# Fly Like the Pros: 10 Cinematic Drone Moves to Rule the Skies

In this video, I'm going to show you 10 drone moves that will help your footage stand out amongst everybody else's. Stay tuned.
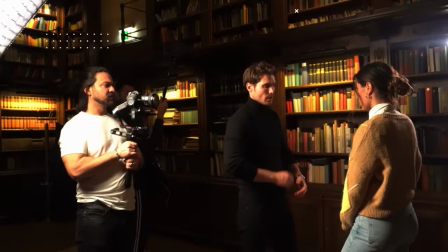What is happening, everybody? It is your boy Sean Alami. I know whatever you are, you are being fabulous. Remember back in the day when having a drone used to be a luxurious tool for even filmmakers and photographers? I'm talking 2015-2016, back when any aerial footage looked like it was from a whole other planet. Fast forward to 2022, not all content creators have a drone. Not only that, they've made consumer drones for everybody else, and roughly 15% of Americans have flown a drone according to US drone statistics. That's roughly 49 million people in just the United States in 2021. That's insane if you think about it. Right now, we've seen so much aerial footage that it's safe to say it's definitely lost that wow factor that it used to have before. Now, in a situation like this, as content creators, what do we do if we want our footage to stand out? Well, in this video, I'm going to show you 10 drone moves that will definitely help your drone footage to be unique. So without further ado, let's begin with number one. Before we start, I want to talk about something that is very critical and very important, and that is the importance of understanding the art of composition. If you know how to set up a complementing composition, that's great. But if you don't, I absolutely recommend and I suggest that you educate yourself on this topic because if you don't have a great understanding of composition, regardless of how nice the drone move is, your shot won't be as appealing as you want it to be.
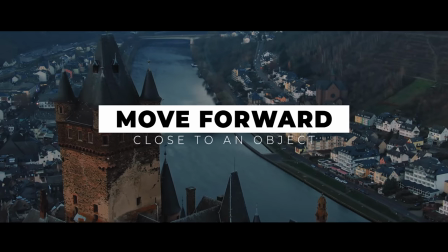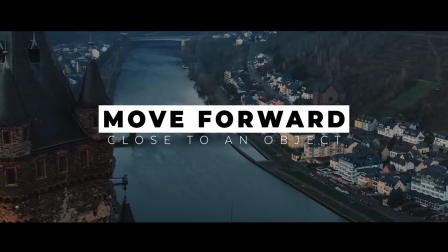One of the ways to start a scene is by establishing your environments with a wide angle shot.
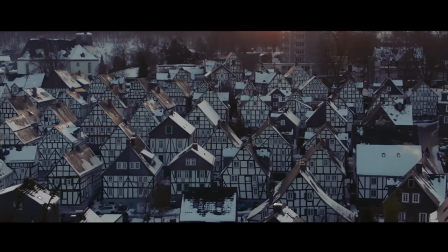And we do that by pushing the drone forward and establishing the location.
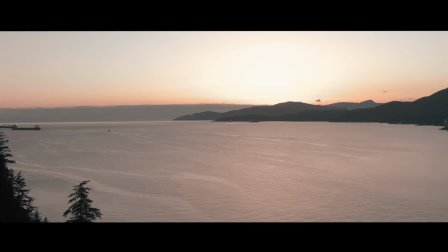But we're gonna make it a touch interesting by flying the drone close to an object as we push in.
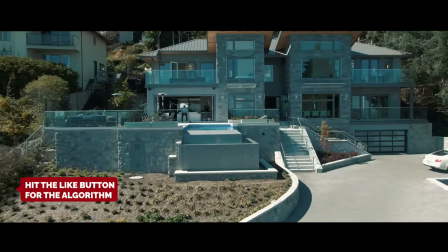We are now introducing a foreground element which will help the shot with a depth and it will definitely make it more cinematic.
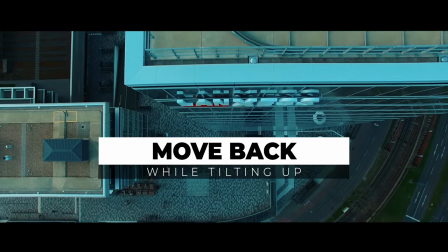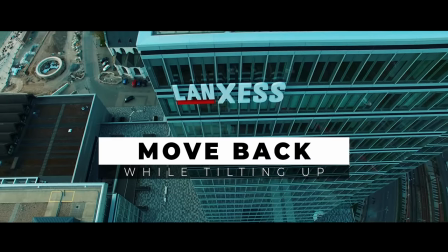So we start this shot by looking down with the camera of the drone and as we pull back, we slowly start to tilt up the camera.
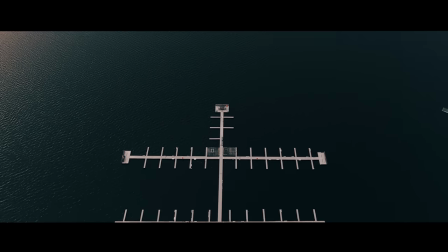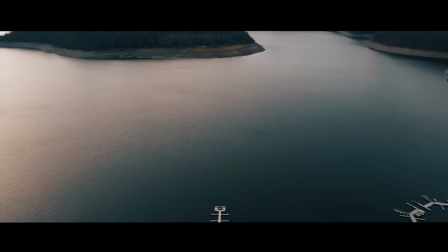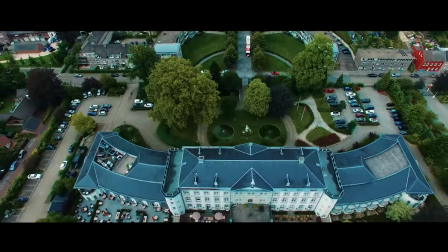This will reveal the background while you're moving back and it changes the perspective of what you were looking for from above.
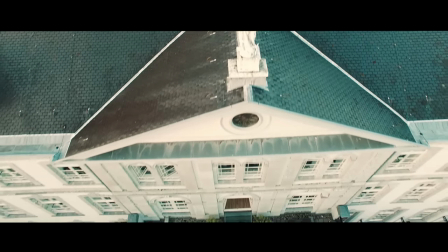And I usually use this technique when I wanna show a nice building.
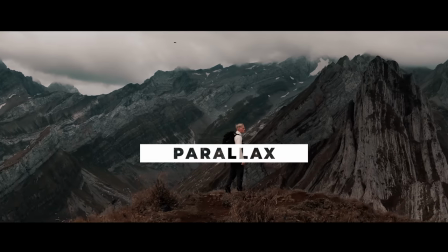Now I'm sure you've heard this one before. I'm going to show you what a normal parallax looks like but I'm also going to give you a couple of tips that will help you take your parallax game to the next level. But like I said first let's have a look at what a normal parallax looks like.
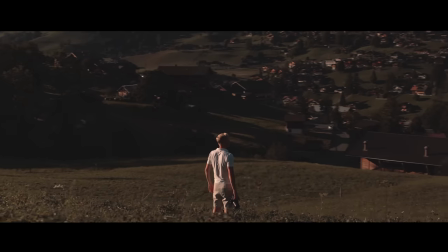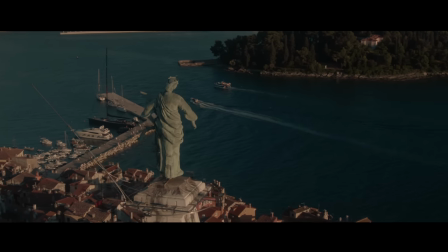I want to say this is one of my favorite drone shots ever and I believe this is the first move that comes to my mind when I'm filming something.
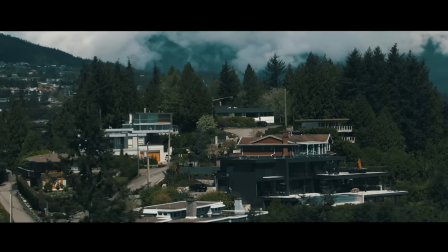Just because of the fact that you have your foreground moving in one direction and the object is usually at the center of attention and you got the whole
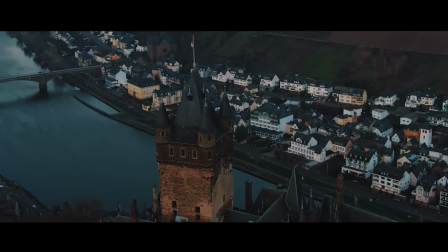background moving into a different location which makes the whole scene look very cinematic and very unique but now let me give you a tip where
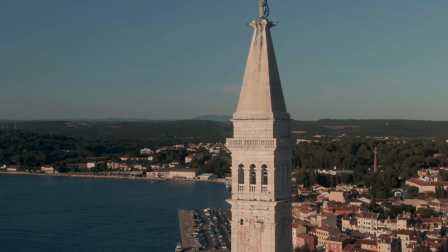you can kick it up a notch with your parallax so here I have an object and I want to parallax the hell out of it right so instead of just looking at it
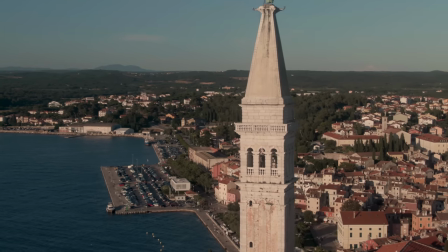straight with a camera and then starting the parallax move which is an orbital movement I start with a lower elevation
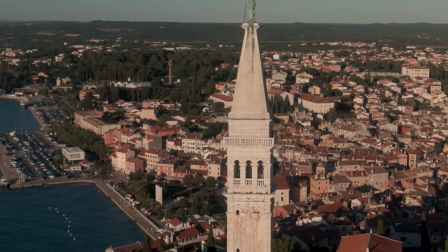and I tilt my camera up just to get a nice composition of the object and i slowly start moving to my desired location
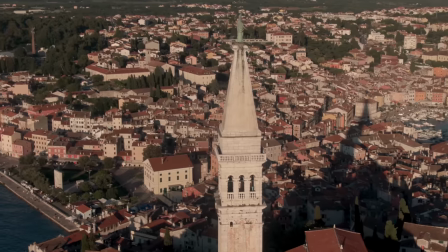and as i'm doing that i raise my elevation and at the same time i'm going to tilt the camera down very slowly we got three movements going on all here at the same time which makes it a little bit complicated but one tip i can give you is to put your drone mode on cinematic mode if your drone has this option because this will definitely help you perform these maneuvers if you don't have it cinematic mode i gotta say it's gonna make it almost impossible to perform these now
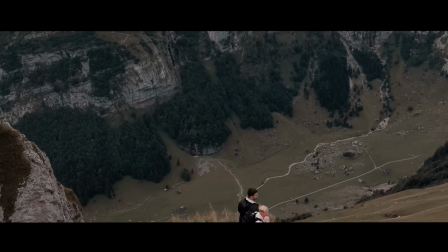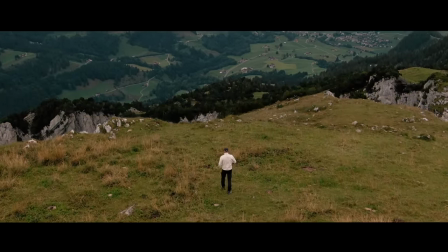the strong move is ideal when you're standing of an edge of a clip this will make the background move in a really interesting way
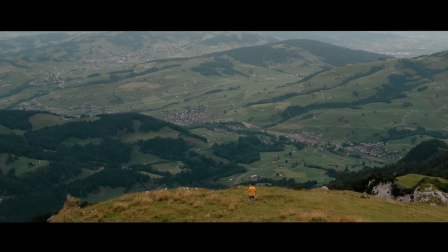so when you find yourself in such similar environments simply just move in
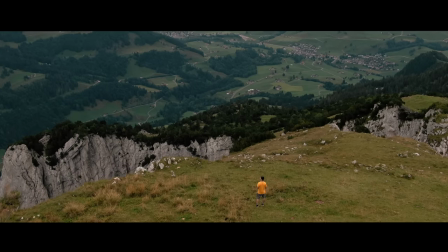tilt the camera down using the wheel on the controller all
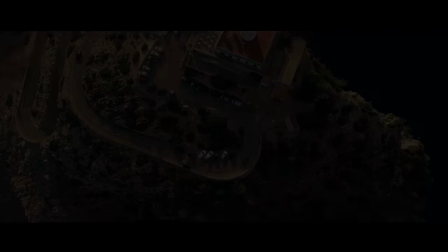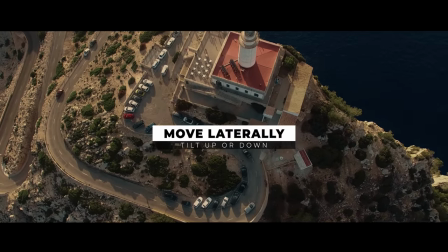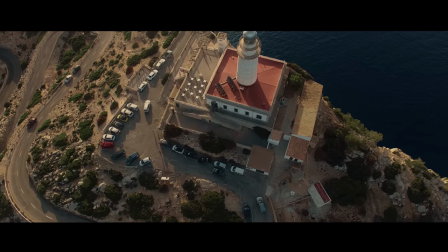right when would you perform this usually when i have a big enough object in front of me and i have some hidden space where i want to reveal later like an ocean or I want to show a height of a platform of that object that's been placed on it like this in this
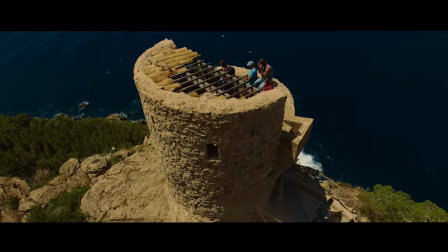example here in Mallorca the camera is looking straight on as the drone moves up
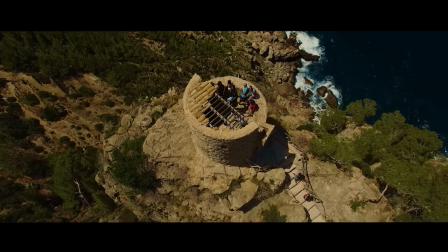we tilt the camera down and we reveal the height of the cliff which we didn't know it
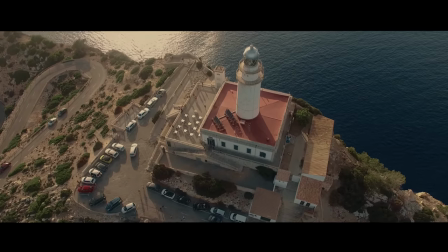existed and in this other example I'm doing the same movement but
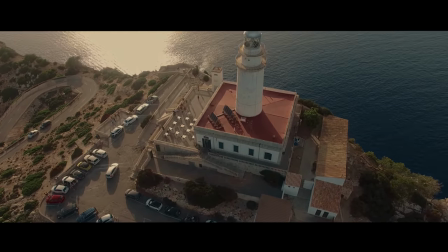exactly in the opposite direction meaning lowering my elevation and tilting up instead very slowly revealing the beautiful horizon line of the ocean now another example of the same
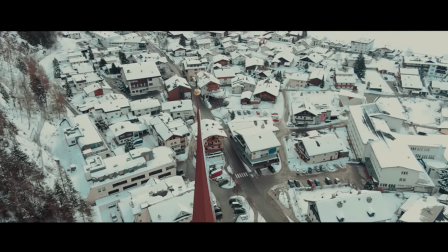movement this time i am introducing this beautiful town in austria by using this movement this
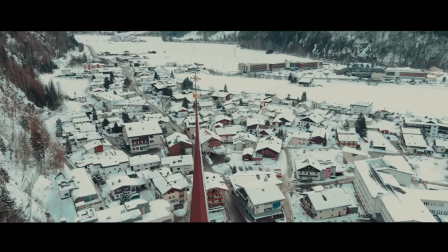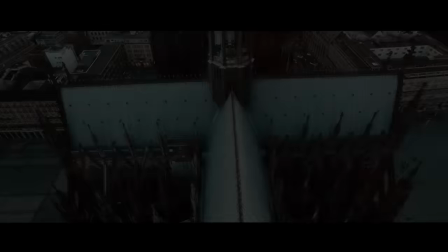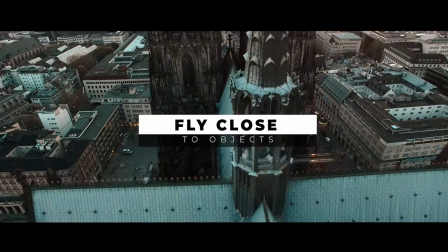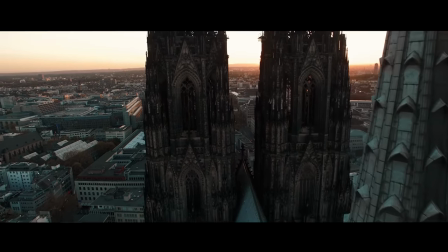is one of my favorite maneuvers to perform and it makes the shot really dynamic and it takes your shot away from your typical drone shot which is up in the air in open space and pretty much anything that separates me from that i'm all for it in most cases you're gonna have to turn the sensors off of the drone because if you have them on, it will not allow you to get close to objects. To perform this maneuver, it is very important that you have your drone in line of sight at all times while you're flying. I even recommend having a second person so they can have the drone in the line of sight while you focus on mastering your perfect shot.